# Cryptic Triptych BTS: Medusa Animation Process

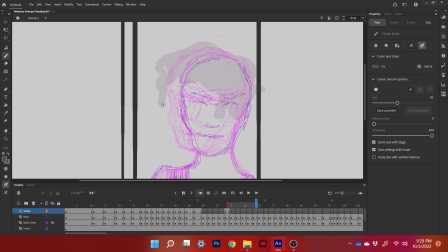Hello, my name is Ibrahim Moinadine. I am the animator for the Cryptic Triptych animation intro sequences. Basically, the idea behind the animation project was just uh, the triptych was a set of
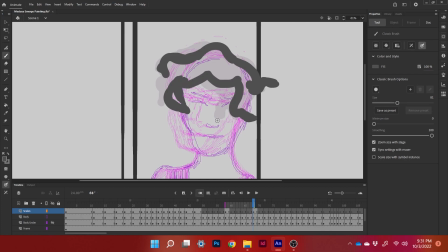anthologies, and I've seen other movies do this thing where they have sort of small animation intros,
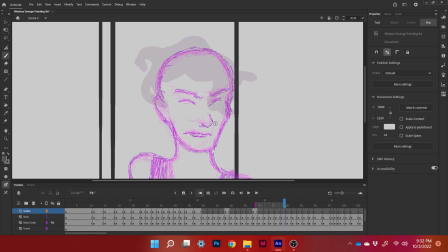and I offered the idea of creating a small animation at the beginning of every single part of the anthology, sort of like to reference it, to uh, touch on the thematic connections between storytelling and uh,
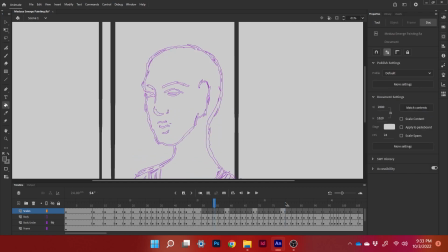these myths that I chose, Medusa, the Kronos, and the Harpy.
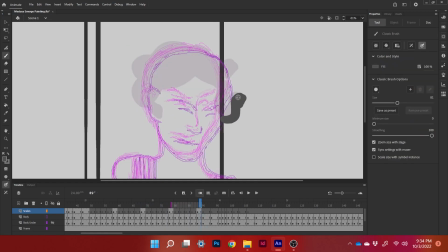They weren't arbitrary, so the idea behind them is that each of them represents the story that they are trying to tell in the animations and in the actual movies themselves.
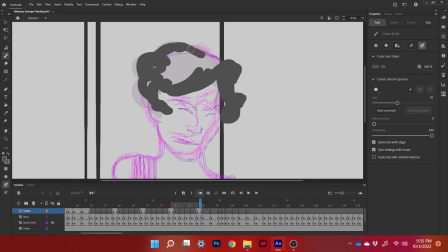So here, right now, you can see me keyframing, and keyframing is a really loose, simple process that is basically very essential to any animation project where you're just
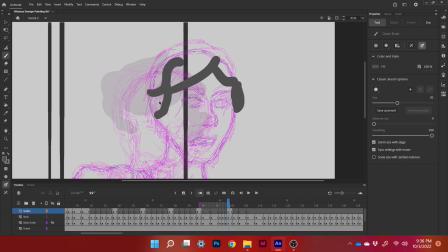figuring out the major parts of where every object is flowing and a lot of the weight of the objects. In this example, you see the snakes. You need to consider how the snakes will adjust with the weight and
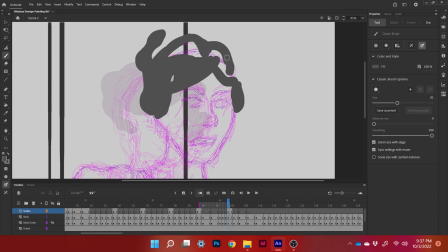position and their anchor points to the hair and the head itself. So this process did take quite a while.
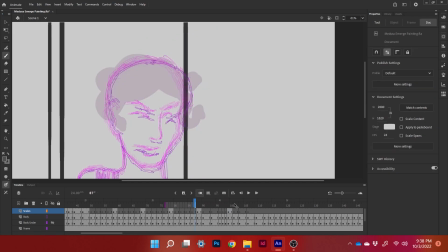What you're watching right now is maybe an hour's worth of work compressed to about 3 minutes long.
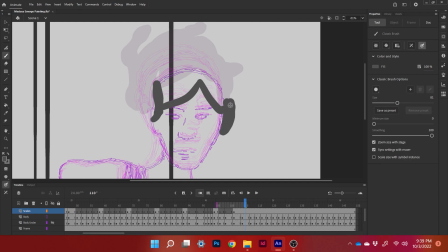And the final product, well, you'll have to see. An important aspect of this process was also figuring out how we could take
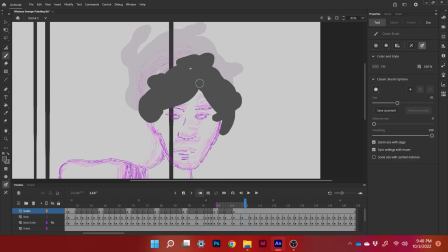shortcuts and make the process not as lengthy and
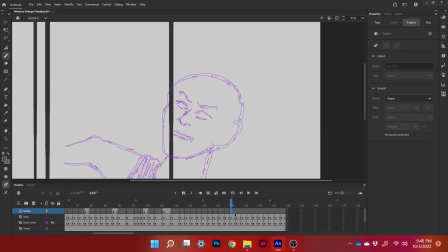intense as a big team of animators. This was just me animating.
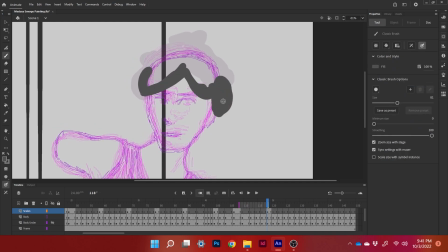I did not have help with this process. So one of the techniques for speeding up the process was just sort of animating a rough visual of what the snake's hair looked like from a distance.
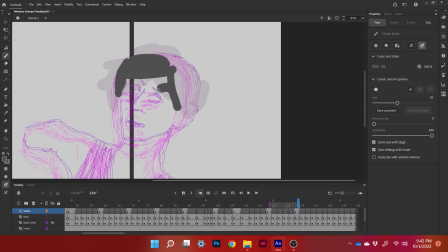This shot wasn't done particularly close to Medusa, so we could get away with sort of cheating the visual of how Medusa would actually look, but we don't want to completely cheat.
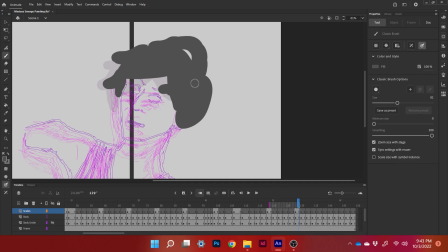We also want the snakes to still feel alive, like they're moving around, also independent from her.
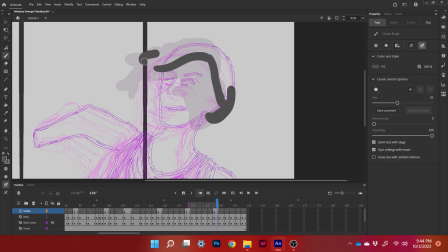She has her own motives and positions and thoughts, and they are affected by her decisions.
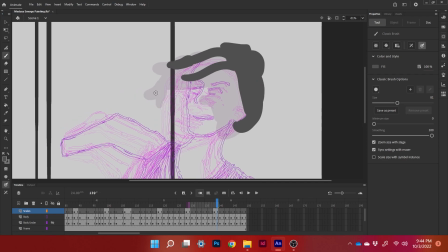Obviously, they can't move unless she does, but the way that they move about is also somewhat free and loose when compared to how she is positioned in the animation.